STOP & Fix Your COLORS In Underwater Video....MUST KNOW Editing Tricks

So if I click three times, I can pull up or push these down to either
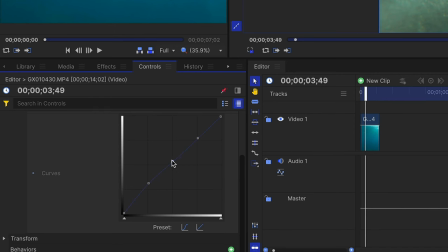4:11 reduce or introduce more red in the shadows, midtones, and highlights.
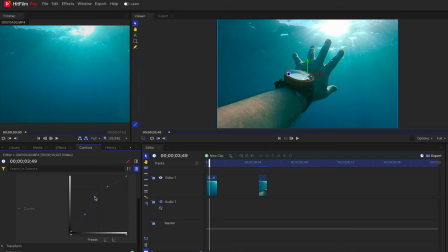4:17 So what I'm gonna do is just gonna pull these up to kind of reintroduce reds and see the image looks a lot more natural all of a sudden. And I'm making a couple more tweaks to the general luminance.
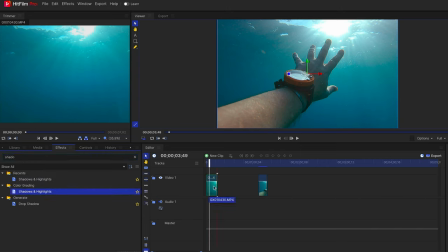4:31 I search for shadows and highlights, and what I wanna do is increase the shadow amount and bring some detail back right there. And then I decrease the highlights a tiny bit to make the picture less blown out and recover the detail in the bright parts of the image.
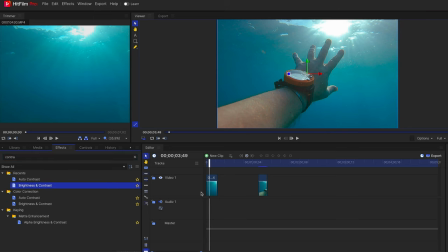4:51 Next, I'm searching for the effect called contrast, and it's quite self-explanatory. I'm just bumping up the contrast a bit more to make the image less flat looking. The next function we want to look for is hue, saturation and lightness, or in short HSL. And that basically allows you to shift colors, saturate particular color channels, or increase their luminosity. The reason why I like to use this in Hitfilm is because that tool is super, super intuitive in that particular software.
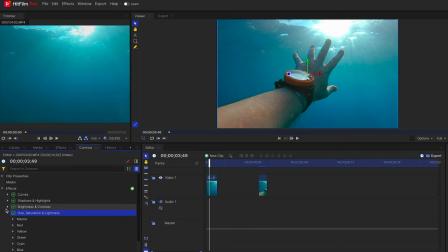5:22 All right, now I drag and drop the HSL function and then I move to the green color channel and I shift that towards cyan to get rid of this unwanted leftover green color cast. Next, I select cyan and mess with that a little bit to give it a nicer shade of the blue.
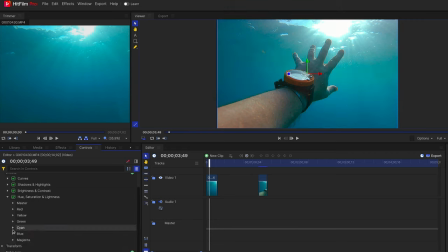5:41 And lastly, I select the blue channel, shift that a little bit more towards purple to get a richer, more navy blue. And then I decrease the lightness a tiny bit to emphasize that effect. And see, all of a sudden, you have a lot of richness in the water and it does look less weird and green. And there you have it. Before we get to the bonus tips, I wanted to thank FXHome, the maker of Hitfilm, who were kind enough to make today's videos possible.
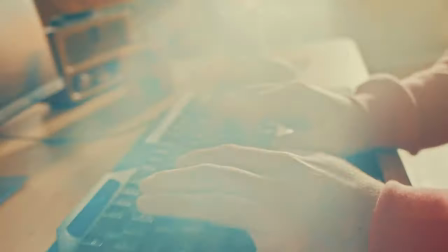6:11 If you're interested in trying out a super intuitive video editing app that is also free of charge, then just head over to fxhome.com and you can download it for virtually free. The app allows you to export stuff in HD resolution and gives you access to a library of cool stuff like graphics,
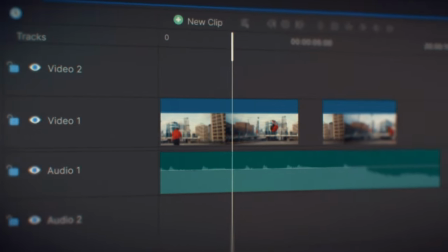6:28 music, and sound effects, which is super convenient because you don't have to search these assets from 100 different sources.
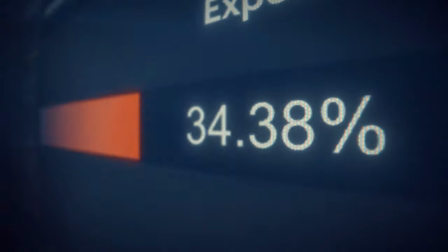6:35 Instead, the library is directly built into the software and that is very much plug and play.
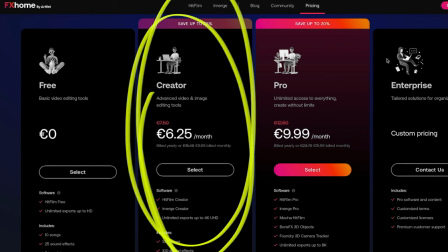6:40 Now, if you want to step up your game, then they got a super affordable plan which costs less than $10 a month. That gives you pro features like higher resolution and even a larger catalog of editing assets. They got a launch bonus which knocks off another like 20-ish% of the price, which makes the deal even sweeter. So feel free to check it out. All right, as promised, here are some more bonus tips. First, white balance. The first tip is setting the white balance on your underwater camera to daylight or 5500 Kelvin. Because if you leave it at auto white balance, then your camera might change it all the time and that makes color corrections almost impossible. Bonus tip number two is knowing the limits of your device. The deeper you go, the less light you are able to capture. So if you have a GoPro with a relatively tiny sensor, you can't really dive like 40 meters deep and expect to have a flawless image. If you have a big camera with an underwater housing, you might be able to push it a bit further, but you will also reach your limits relatively quick.
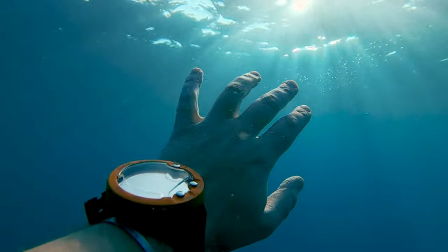7:40 So that is why I recommend staying near the water surface and filming at midday, because the sun will hit the water from the top and give you the best possible light. And that is it for today. If you found any value in this video, please hit the thumbs up button. Make sure you check out Hitfilm. It's totally free, so you have nothing to lose. And feel free to subscribe if you're into these kind of tutorials so we can hang out here in the future on the channel. And I hope you have a really, really awesome day, and I'll catch you guys in the next video. Bye.